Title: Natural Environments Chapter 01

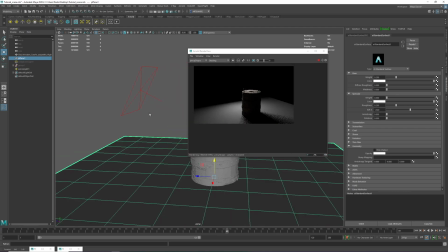[8:17]
All right, so now we're talking. We have a light illuminating our object. Now, what else can we do with this? Well, we can change the color of the light.
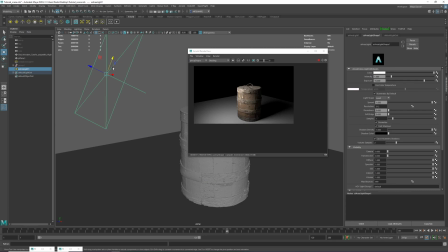[8:28]
So the weight, as you saw, if you select the light, it has color, intensity, exposure. So color pretty much is, if I make it orange, I have an orange light.
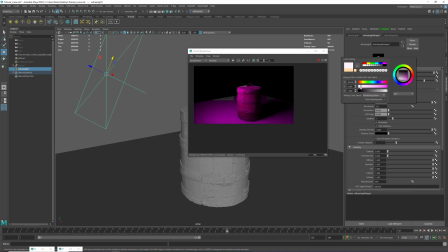[8:42]
If I make it pink, you get the idea. And then there is this called color temperature. This is something that is a measured value from the real world that uses color temperature
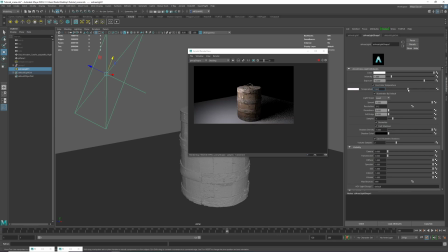[9:00]
to tint the color of the lights. So if I start to go higher with the numbers, you start to go into the cold values, and if I go the opposite way, you start to go into the warm values. This is like the sun and the sky kind of colors.
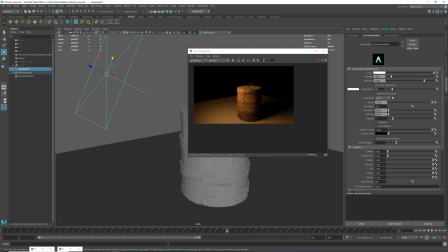[9:18]
It's going to give you very natural looking colors that are measured, and they're not arbitrary. So you don't, if you want like realistic color from, you know, nature, you can use the color temperature to kind of adjust that.
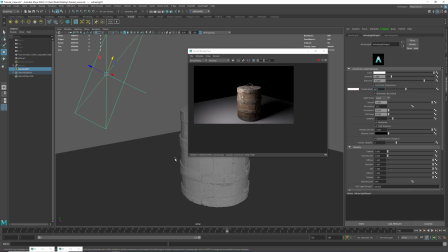[9:34]
And you can Google color temperature chart, and it's going to give you like a gradient, like a ramp of colors and with Kelvin values. And then you can just input that value over here, and it's going to show you the exact color.
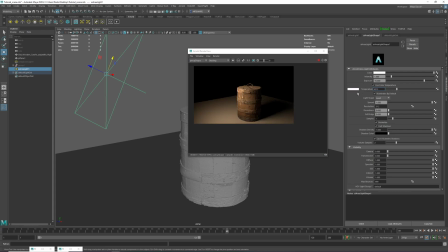[9:47]
And if you tint this, this is a little bug. This is supposed to represent the color. This color should change as you move this, but it's a bug. It doesn't. So anyway, We can use temperature for now. Let's just make this nice and warm looking.
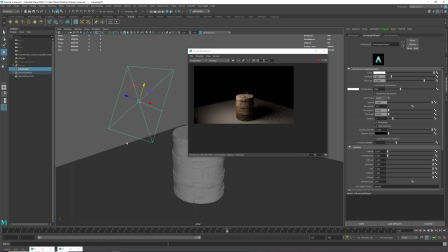[10:06]
Maybe we're gonna move the light higher up and move it to the side. Well, it's a cylindrical object, doesn't really matter. But let's just angle it and let's make a more appealing light.
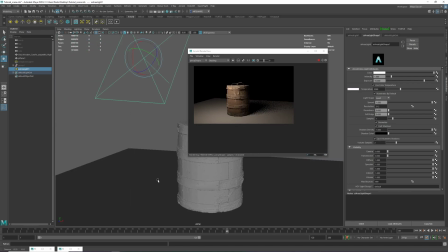[10:23]
So right now we have only one light, which is kind of equivalent to one-point lighting back in the day when the black and white movies were a thing. They were relying on contrast. So if this was a black and white image,
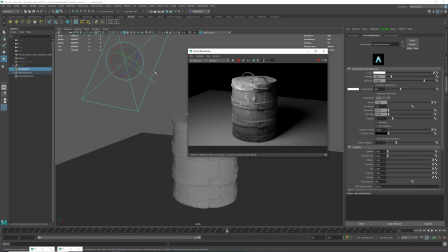[10:40]
then you would rely on the light and dark values to kind of convey the mood you want, right? So then they kind of coined the terms 1, 2, and 3-point lighting, and they were used to kind of
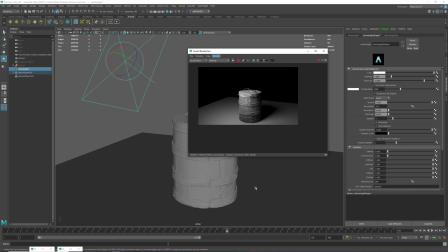[10:58]
make a different mood. So if you want something contrasty, something very punchy, you would use 1 or 2-point lighting. If you want to soften, let's say you have a female in the shot, you want to soften that and you want to make it look more,
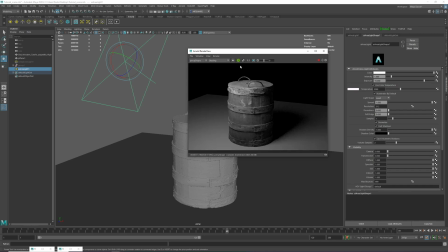[11:13]
you know, appealing, then you can use a third light to kind of accentuate
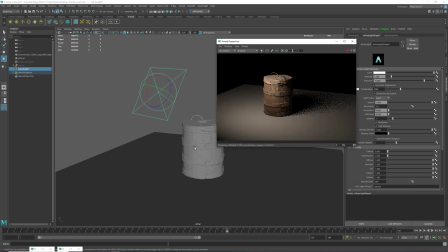[11:20]
maybe specific features. But yeah, let's not get carried away.
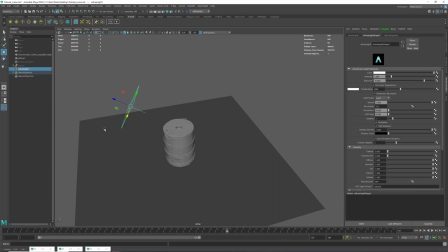[11:25]
So I'm going to stop the render and I'm going to duplicate this light, Control D, and I'm going to move it over. I'm going to rotate it and I'm going to shift it towards the blues in the color temperature.
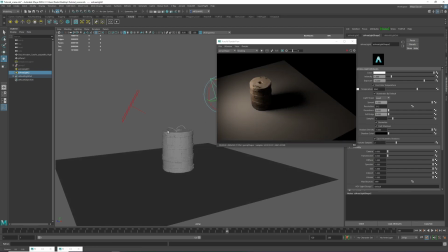[11:40]
So now let's see what we get.
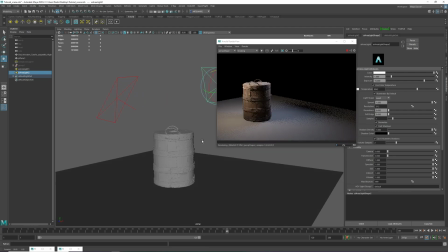[11:44]
So now we have blues coming from this side and orange coming from this side, and we start to get some nice mixing, and you have the dark side kind of like contrast.
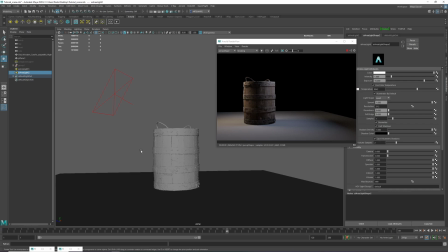[11:56]
So now we start to read the object a lot better and it start to look a lot more interesting,
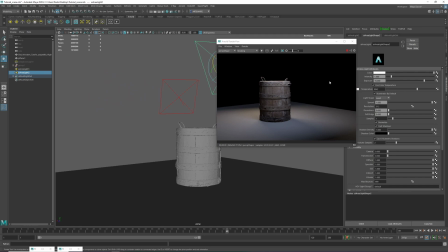[12:02]
because now you have a little bit more color harmony happening.
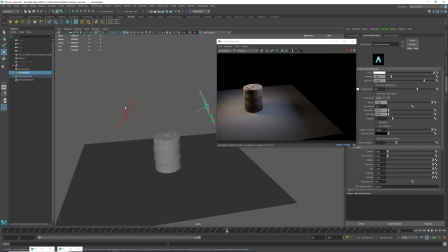[12:11]
And you can use this as key light and a fill light. So a key light would be the main light source. Let's say this would be the sun.
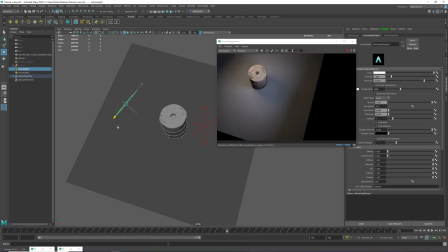[12:20]
So let's just set the camera and play around with this.
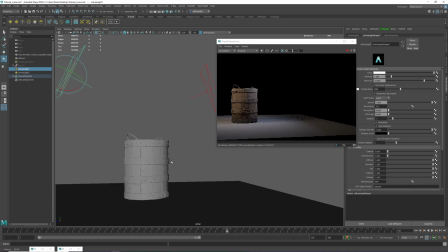[12:25]
So I'm gonna use this as my key light. So I have my key light coming in, lighting my object.
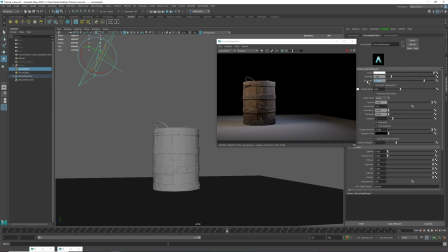[12:31]
Let's bump it up to maybe 16. Yeah.
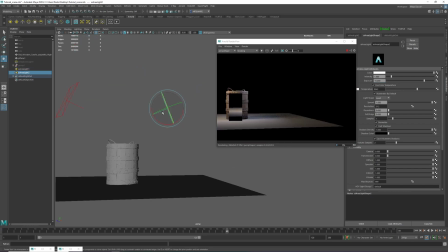[12:35]
And then if I take this guy and also swing it around a little bit, and maybe move it, move it like this, and rotate it around.
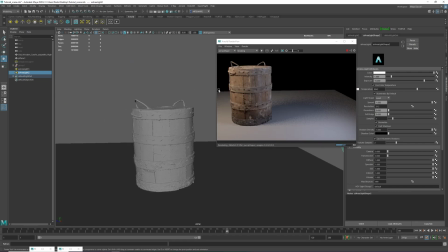[12:50]
So if I have a camera that is something like this, then if I disable the fill light, this is what my key is doing.
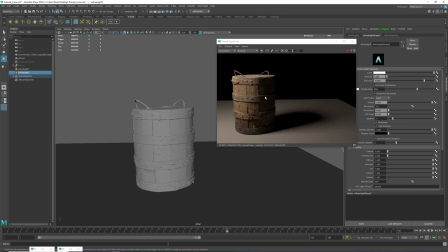[12:58]
The key meaning the main light source. Now, why would you add a fill light? Well, this is kind of falling into darkness. You're losing all the details that you've done. So you would introduce something like the fill light to kind of lift the shadows up.
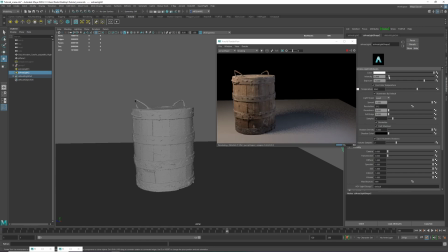[13:15]
And this intensity can be a lot lower than the actual key light. So the fill light can be, let's say, like 50%, because you don't want to light your object too evenly that it becomes boring. So you want to have a bright and a dark side.
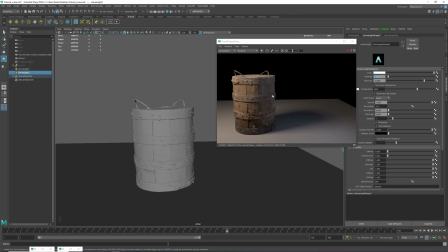[13:34]
So maybe even like 0.3. So just enough so that you can read this side, but don't make it too flat. So that would be your like typical 2-point light setup. And then you can duplicate that fill light.
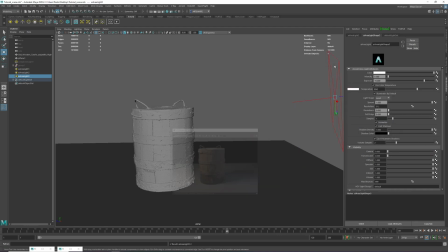[13:55]
And let's stop the render. It's going to be easier to move the lights around like that. And let's move this one back and behind the barrel. All right, something like that.
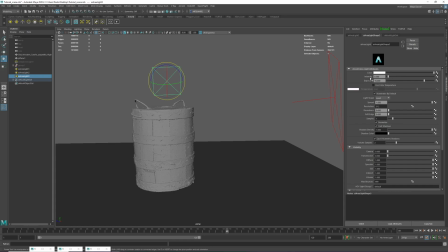[14:10]
And let's make this one white. Just pure white and make it intense.
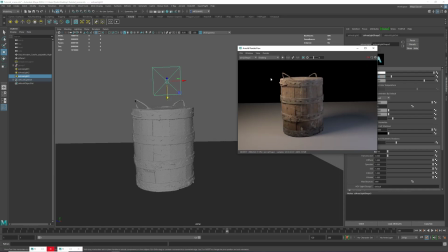[14:15]
So like 1. Now this would be essentially our rim light. Now check how our object looks right now.
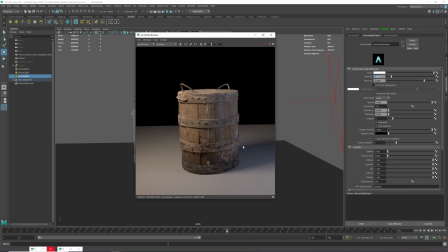[14:23]
You have the object against the background, but there is nothing to accent that object, to separate it, to focus it. So if you put a light behind it, it's gonna give us a nice silhouette.
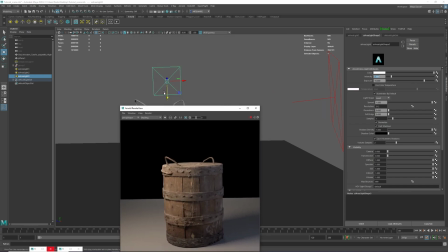[14:37]
So if I start to render right now, and if I may have move this one too far back.
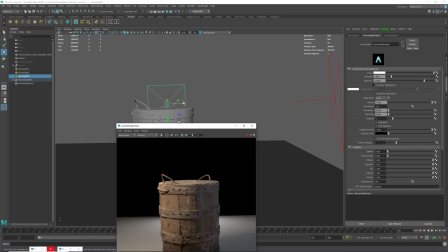[14:43]
Yeah, it's way too far. Let's move it up, and I need more intensity. So let's move it maybe towards one of the sides.
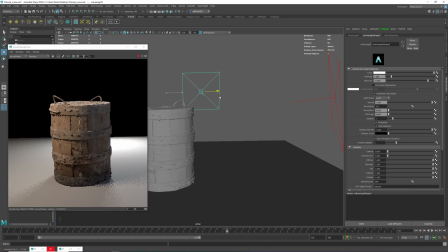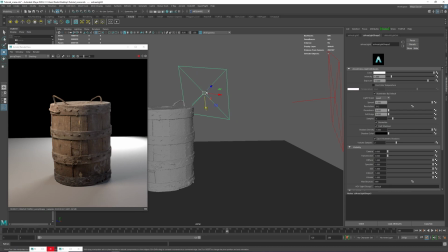There you go.
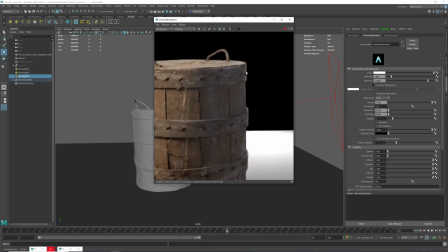[15:18]
So looking at this, it's only adding a little bit, but it's contributing a lot to the overall read of the object.
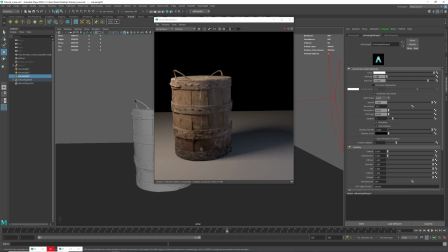[15:25]
See if I disable this from here to here.
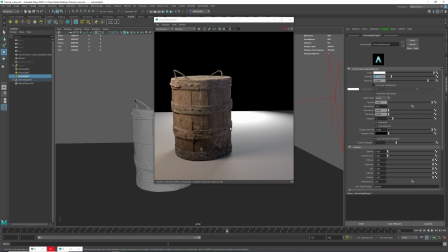[15:31]
You just add just a little bit of a glance and it's standing out from the background.
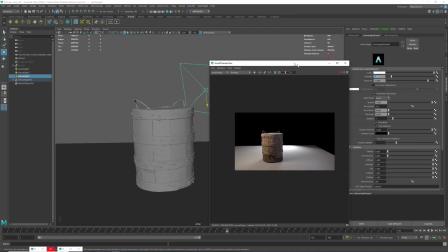[15:37]
So that would essentially be our rim light. There's a lot of names for these, like kick light, hair light, and whatever.
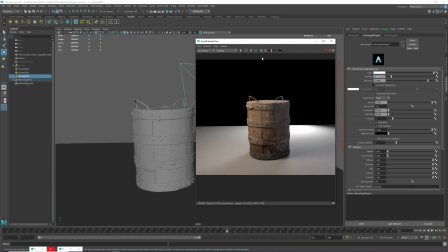[15:46]
So a lot of people calling it different in different industries, but it's essentially doing the same thing.
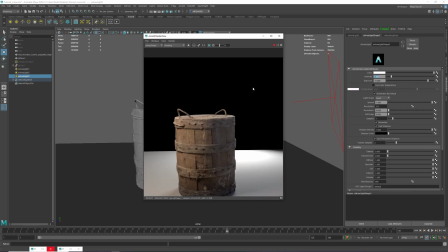[15:52]
You have a light behind the object that is
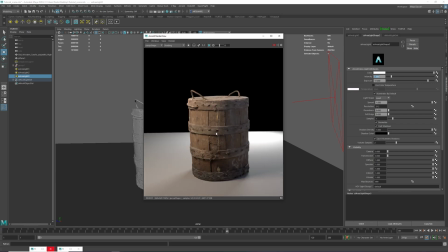[15:56]
accentuating the silhouette to give you a more appealing lighting scenario.
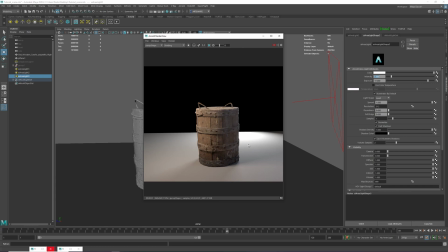[16:02]
And if you see that light is blowing up on the floor,
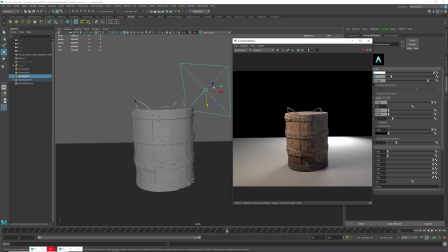[16:06]
there's a usually the rim lights, you don't want rim lights to affect anything else but the object you want to affect. So if you select this light and the floor and you switch to rendering, go to lighting and shading,
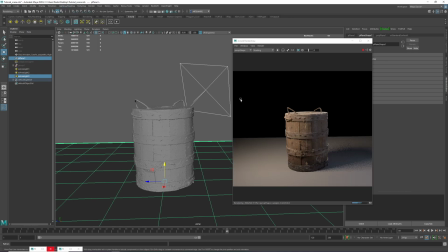[16:23]
break light links. Now this light does not affect the floor anymore.